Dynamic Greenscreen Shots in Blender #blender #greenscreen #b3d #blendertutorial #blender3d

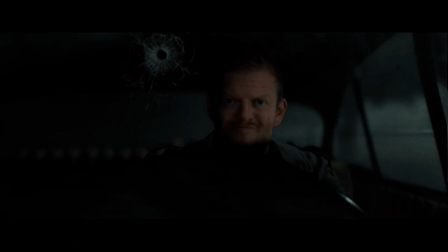0:00 okay so hi everybody and welcome back to another tutorial this time we will talk about camera movement and switch light and we will
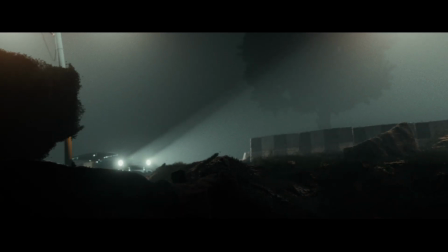0:07 break this up into two parts so first of all let's talk about the car chase scene because that's quite simple and then we will talk about a new technique with
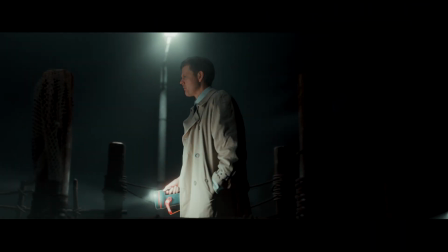0:15 green screen compositing and the treadmill and the magic once again is being done by switch light and
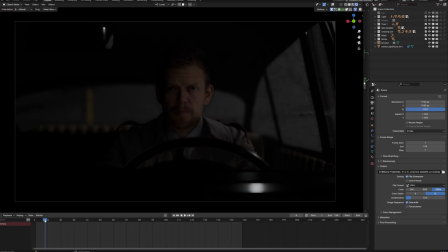0:22 you will see that the overall approach for this scene was actually pretty simple too.
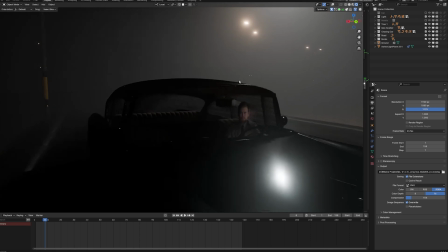0:27 If we take a look at our setup here you can see we have our switch light
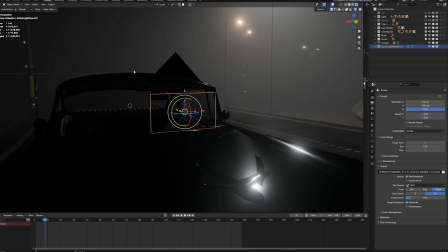0:33 plane and the switch light plane is parented to our car and there are multiple ways to do that.
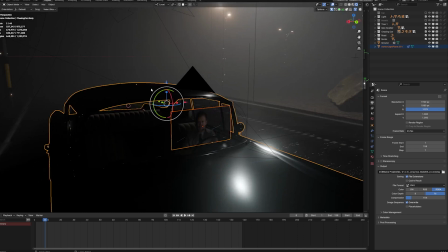0:39 For example you could use a switch light plane and then select your car and then hit the shortcut ctrl p and parenting the object to the car and keeping the transform or like we would do in this example we can use a constraint so you will have to select your switch light plane
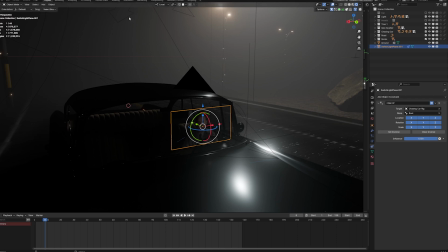0:56 and then go on the constraints and then for example use a child off constraint and then choose your rig as the target and then for example select
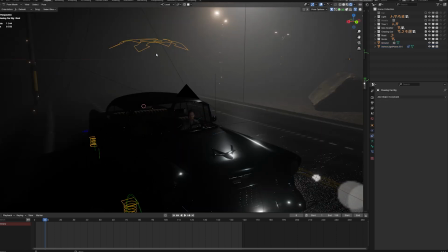1:04 the root bone by the way we use the rigger car add-on which is still out there and still works thanks to john yarn 3d who
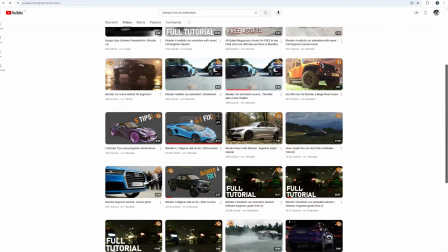1:13 provided a fixed add-on for blender version 4.1 and above so please check out the video and the description where you will find all the necessary infos and of
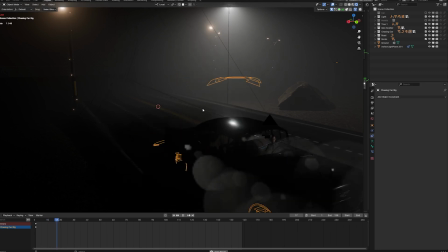1:22 course the add-on and then once the car starts to drive the switch light plane will follow along so that's the overall approach
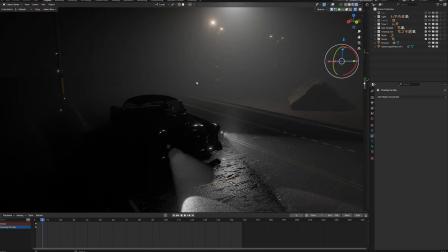1:30 for the movement and then let's take a look at the light setup and as
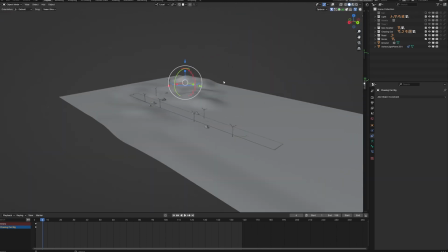1:35 you can see we got a pretty simple scene going on so really like a
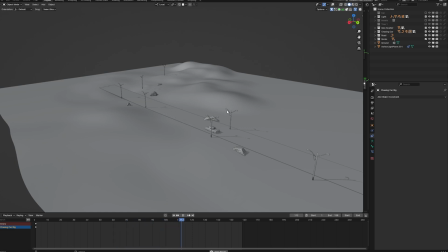1:40 few assets a street element some street lights some rocks and later on some trees but the overall scene is really really simple and the
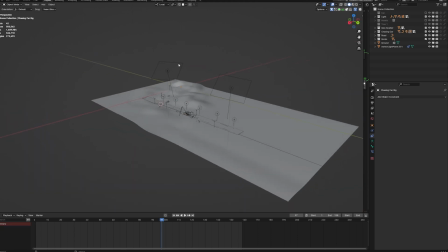1:49 light setup is also pretty simple so as you can see we got some big area lights emulating the moonlight
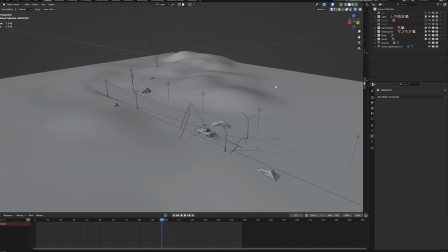1:56 and then we got some smaller area lights that will emulate the passing street lights and
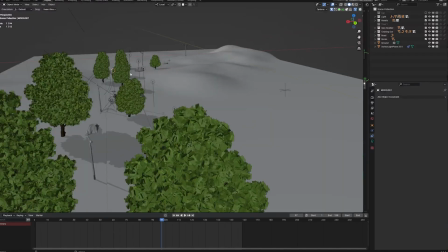2:04 then we used some tree assets to break up the light of the different street lights and that will create some nice shadows inside of the car once
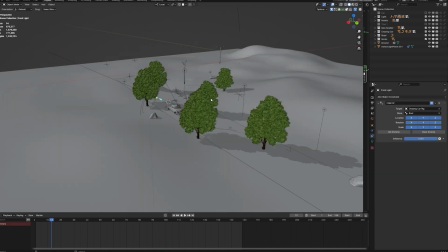2:13 the car passes the different street lights and last but not least always keep in mind that you can create visual interest by using some fog or
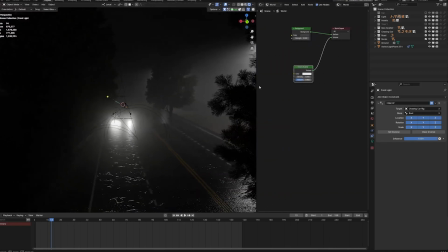2:22 mist elements in this case it was pretty simple because we use the world shader and use a volume scatter node and if we take this way you can see how
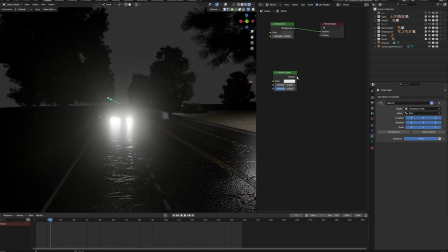2:30 simple our overall scene looks but once we add in a little bit more mist or haze things start to look a little better
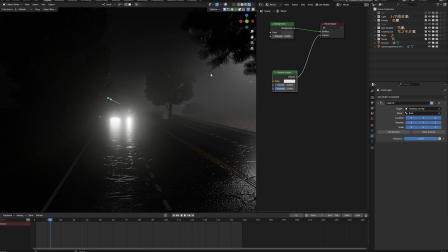2:38 and the haze or the fog will break up the light and and make the lights a little bit more diffused and this helps with the overall look of the scene because it makes it a little bit more moody okay so let's take a look at the next piece of the puzzle and inside
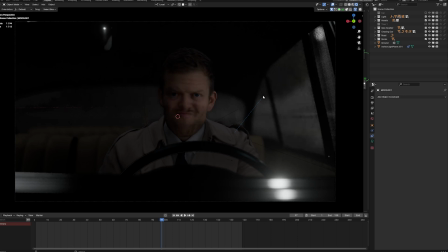2:55 of the car pretty important we got two more lights going on so as you can see we got our spotlight
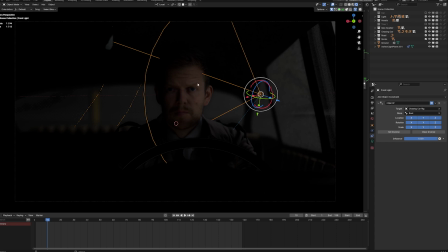3:02 here and the spotlight will give us a constant light so so we can really see the actor's face throughout the whole shot.
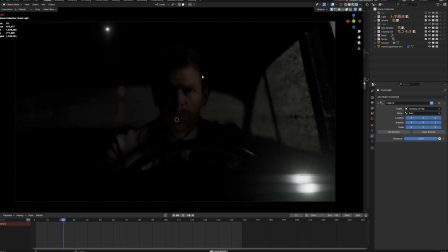3:09 If we would hide this light, we would have a pretty underexposed shot, even though some of the passing lights will give us a little bit more information.
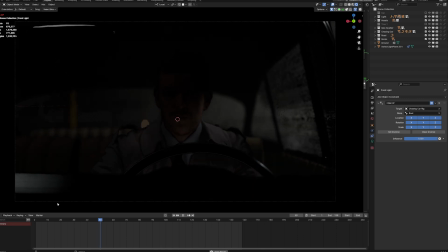3:18 Still, things look not that good. And as you can see, there's one more light. And this is in the bottom part of the car. And it is called the bottom light.